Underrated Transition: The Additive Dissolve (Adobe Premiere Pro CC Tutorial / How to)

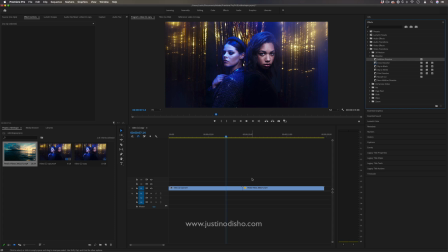(0:00)
Hi my name is Justin Odisho and in this Adobe Premiere Pro tutorial I'm going to talk about an underrated video transition which is the additive dissolve.
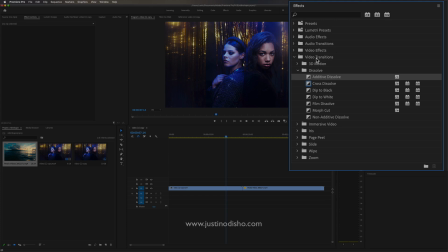(0:08)
So if you go over to the effects control panel and open up the video transitions folder you should find in the dissolve folder a bunch of different useful dissolves and one that's often underrated I feel like or underused is
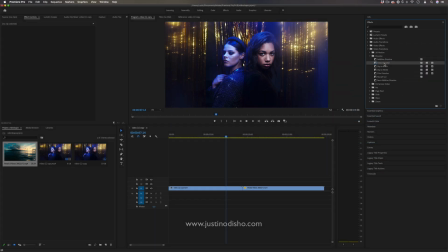(0:21)
the additive dissolve because normally if you just right click in between two clips and apply the default transition that is the cross dissolve
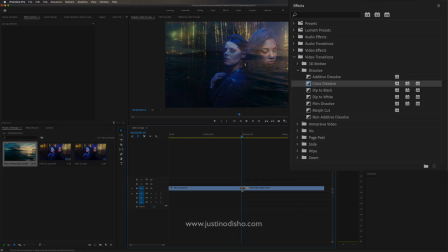(0:31)
which is also a staple but if you ever head over to this folder you can click and drag in different kinds of transitions aside from the default one such as
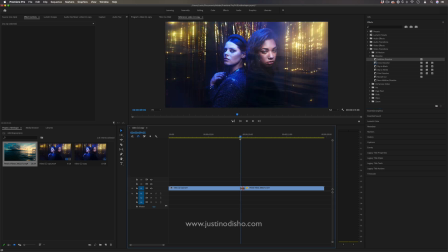(0:41)
the additive dissolve another shortcut for just adding the default transition as a quick tip is if you highlight the two clips and just press command d it will apply the default transition on all the ends and if you ever
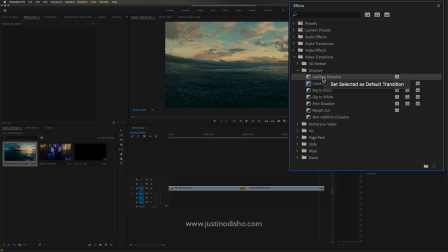(0:54)
want to make anything in the effects folder the default transition you just right click and set that as the default and you can always set it back
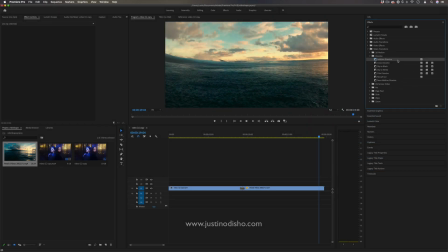(1:02)
to whatever you want and you can see that has the blue highlight on it but back on track if I add the additive dissolve in between these two clips you'll
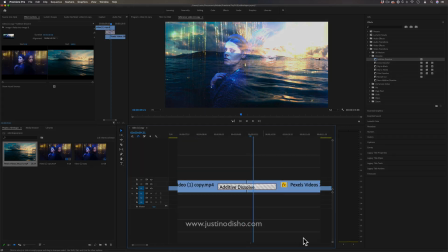(1:10)
see this little yellow strip of tape appear and right now it has these cross lines across it that just means that the original
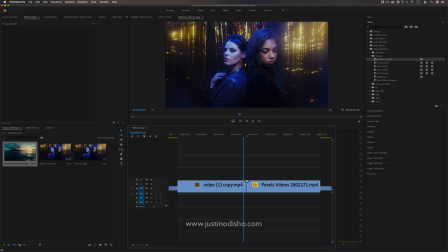(1:19)
clip was already at its end and you can also know that by these little white arrows that are on the ends of the clip and so when I add a transition in
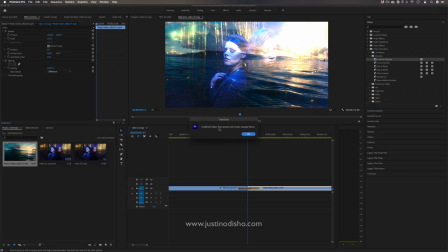(1:28)
between it'll say insufficient media we're just going to repeat these
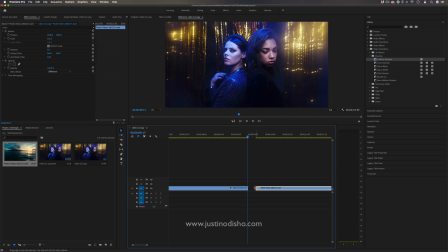(1:32)
frames basically it's just saying we're going to just add a
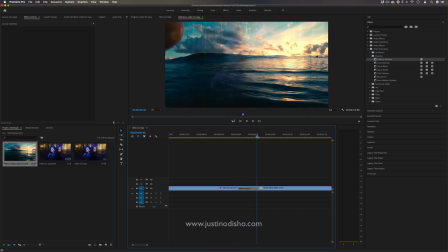(1:37)
still frame after the end of the clips so that they can extend them into each other it's not actually an error or an issue you just see once the clip ends it turns into a still frame and it still fades but if you're working with selections of clips not the actual ends such as this and you apply it you'll see that there is more room to go across so the additive dissolve as you can see is kind of just like the cross
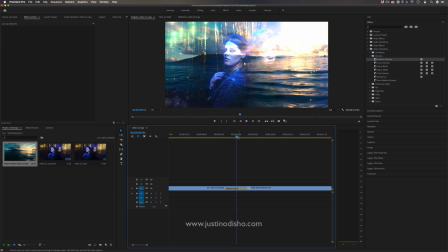(2:01)
dissolve but it also adds this brightening blending mode between the two clips so it's a really subtle but useful way to not only do a dissolve but also a little bit of a brightening flash and there's a couple different ways you can use it so just the standard default length is something
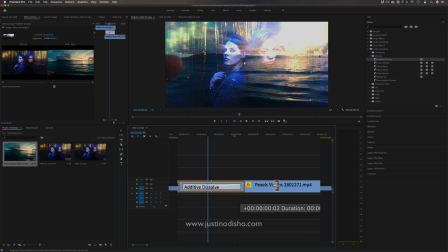(2:18)
like that but if you ever pull on this strip of tape you can always make the tape further out such as this and you
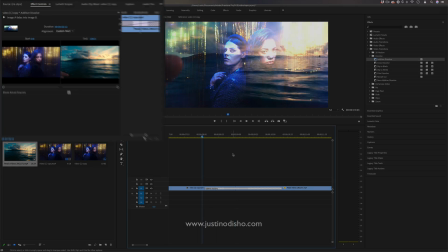(2:26)
can always stretch it out as much as you need so you can do a really slow additive dissolve and this is like a slow bright burn or
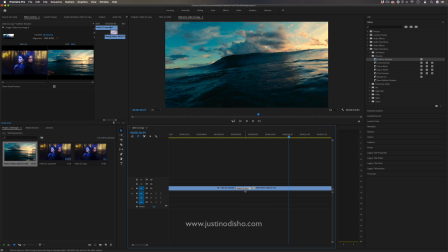(2:34)
you can do a really quick one that just goes right in between the clip and you'll notice in the effects control panel whenever you highlight the
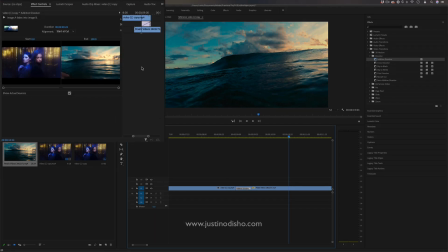(2:42)
transition tape it'll open up the little transition effects control menu so i can move around that little piece of tape so that it's right in between the cut it starts at the end or beginning of either clip and you can pull it in either direction just depending on the clip you're working on
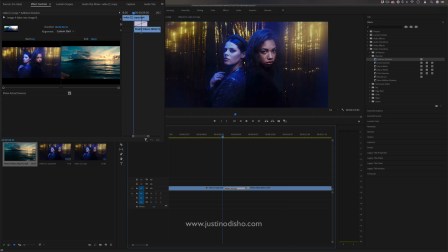(2:59)
where you want it to start and end but if we do a really quick one right
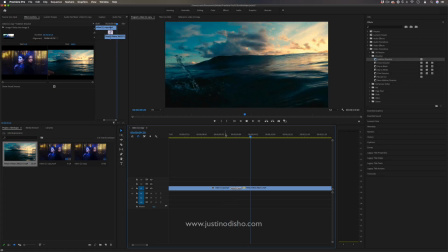(3:04)
in between we get more like this flash additive dissolve so it almost acts like a flash effect and another cool trick in the
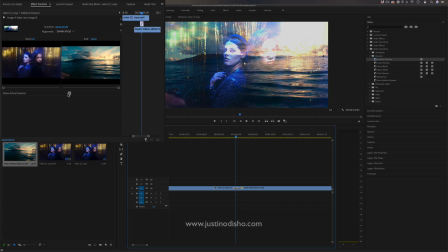(3:13)
transition effects control menu is you can choose when you want the a and
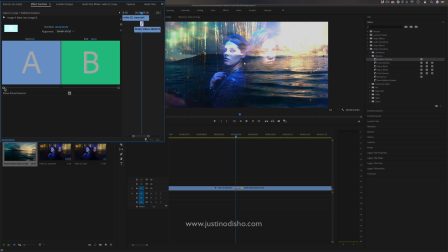(3:17)
b clip to begin so we can start the transition from
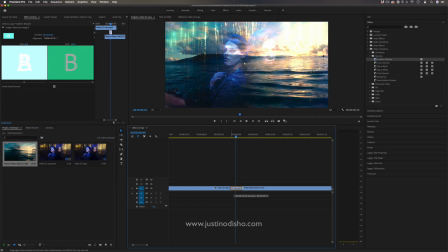(3:22)
the actual middle point where it's at the brightest then we almost get this like immediate
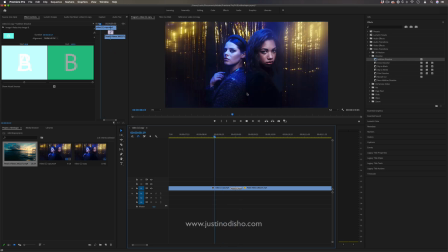(3:27)
flash that happens almost like a camera flash or a bulb flash burning out so that's another little variation that you can do by going into the effects
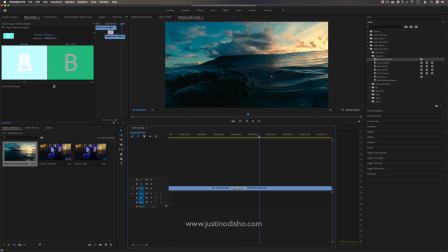(3:38)
panel but this little effects panel is useful for any of these transitions in the video transitions folder and these same principles of stretching and bringing it in can work for all of these to make either slow or quick transitions but the
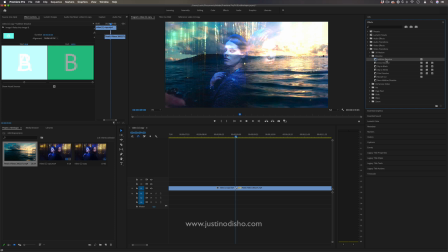(3:52)
additive dissolve I feel is an underrated subtle and very simple like